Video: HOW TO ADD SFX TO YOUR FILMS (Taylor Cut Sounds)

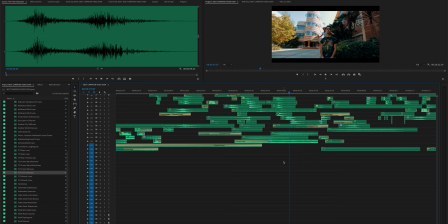496s
Now, this sound effect is great if you love shooting in slow motion, or if you love playing around with time remapping or speed ramping.
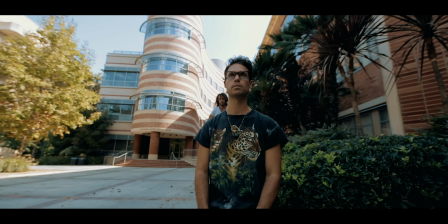504s
So as you can see, we start moving fast backwards, and then all of a sudden, a character enters and starts doing a front flip in slow motion.
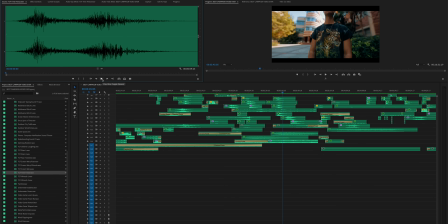512s
So to really emphasize this, the time freeze sound effect is great.
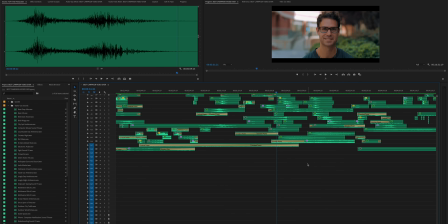524s
Another great sound effect example is the bell clock tower, like I mentioned earlier.
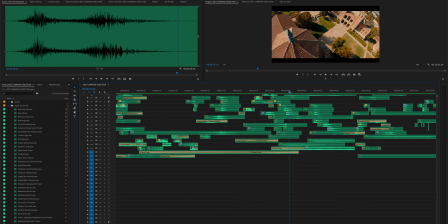535s
As you could hear when we entered this establishing drone shot, the bell clock tower hits at the very first frame.
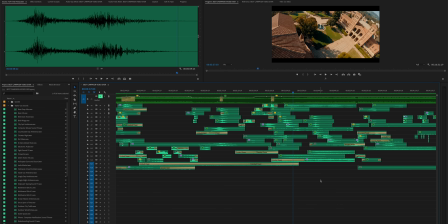542s
This really helps to establish and make you feel like you're at the scene.
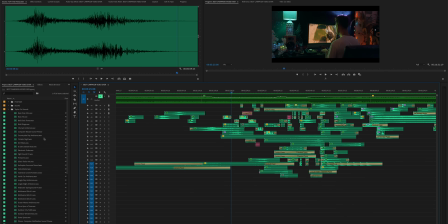545s
Another sound effect I used heavily in this edit, and which I added into the TaylorCut Sounds library, is the noise of typing on a keyboard. Since the storyline of this edit is me writing or typing up a script, every time you see me at the keyboard, you actually hear the sound effect of me typing as well.
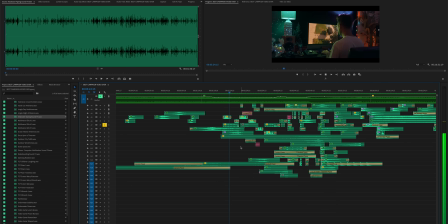Now this is just a very simple addition, but it makes you feel like you're in a grounded reality and a part of that very scene.
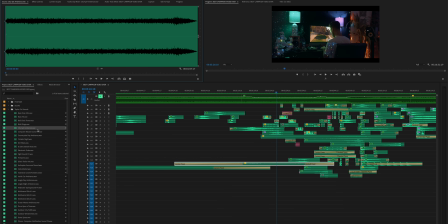574s
Also, another simple yet effective thing to do is layering ambient noises underneath everything. That way this could be a constant sound that's always being heard, so that way if voiceover is being faded in and out, there's not that dead silence. Since the scene takes place in my apartment, I layered city apartment ambience from the TaylorCut Sounds library,
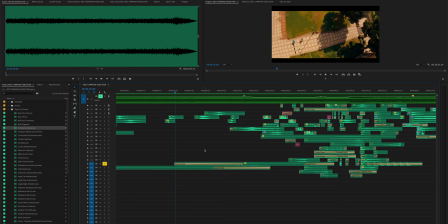593s
and then what I did was what's known as an L-cut, when the audio of a scene begins to fade in before you visually see it. And now, as we're transitioning out of the parkour chase scene, you could hear the noises and ambiance of being in a city.
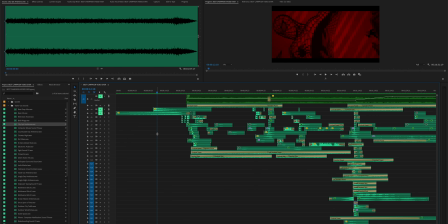613s
Since I knew I wanted the edit to feel like Scott Pilgrim vs. the World, which is ultimately based on a video game, I also wanted to pull references from Spider-Man into the multiverse, since it feels like we're bouncing to and from different realities. With that being said, the way to establish this was adding a Marvel-esque type intro into the beginning,
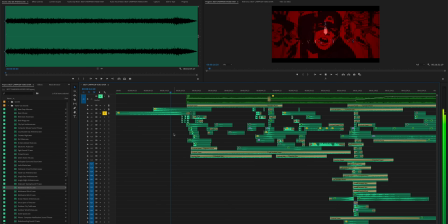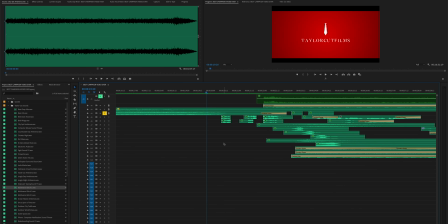638s
and then I created and stacked different glitch sound effects to foreshadow perhaps we're going to be going in and out of different digital realities. I really love the distinct noise and tone of the 3 different glitches.
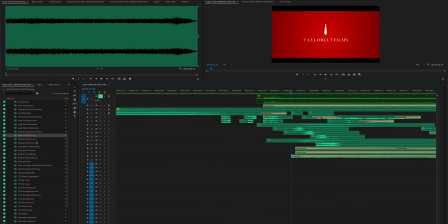654s
In case you're wanting as well, I created and titled 3 different multiverse glitch sound effects which are also available in TaylorCut Sounds.
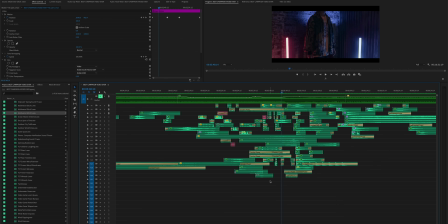662s
Now, a commonly used sound effect is what's known as a riser, like I mentioned before. A riser is simply a noise that continues to build and crescendo until you reach a specific point in your visual edit or until a hit or boom sound effect comes in.
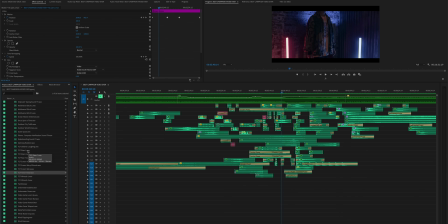676s
I pretty much use 2 different types of risers within this DJI edit, and both of them are available within TaylorCut Sounds.
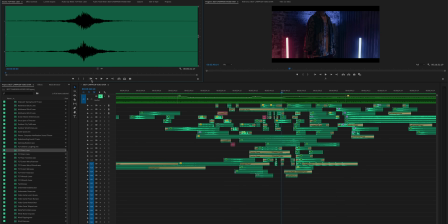683s
First one is riser 1. And second is riser 2.
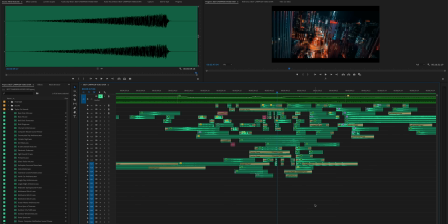699s
An example of this is when you know you're building to a specific moment. In this specific scene, I was building to the moment till entering the warehouse, and then the next hit was when we see the 2 dancers, and then the verses text comes in.
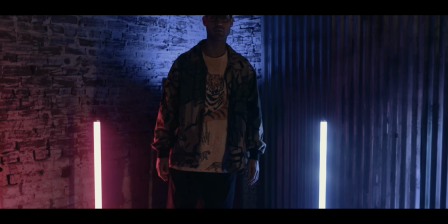715s
So that's the first hit.
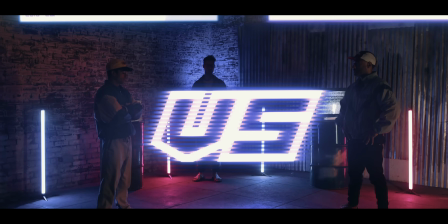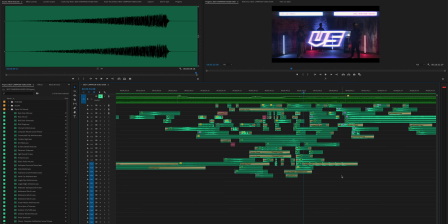723s
And the verses is the second.
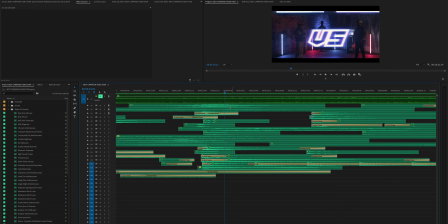725s
Now, once you have your riser applied and lined up timing-wise until the exact moment of whatever you're building anticipation to, that's when you can then apply a hit. A couple hits I really love using within TaylorCut Sounds are bass hit
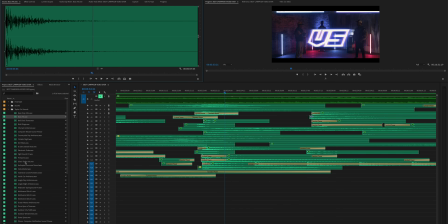742s
and glitch trailer hit.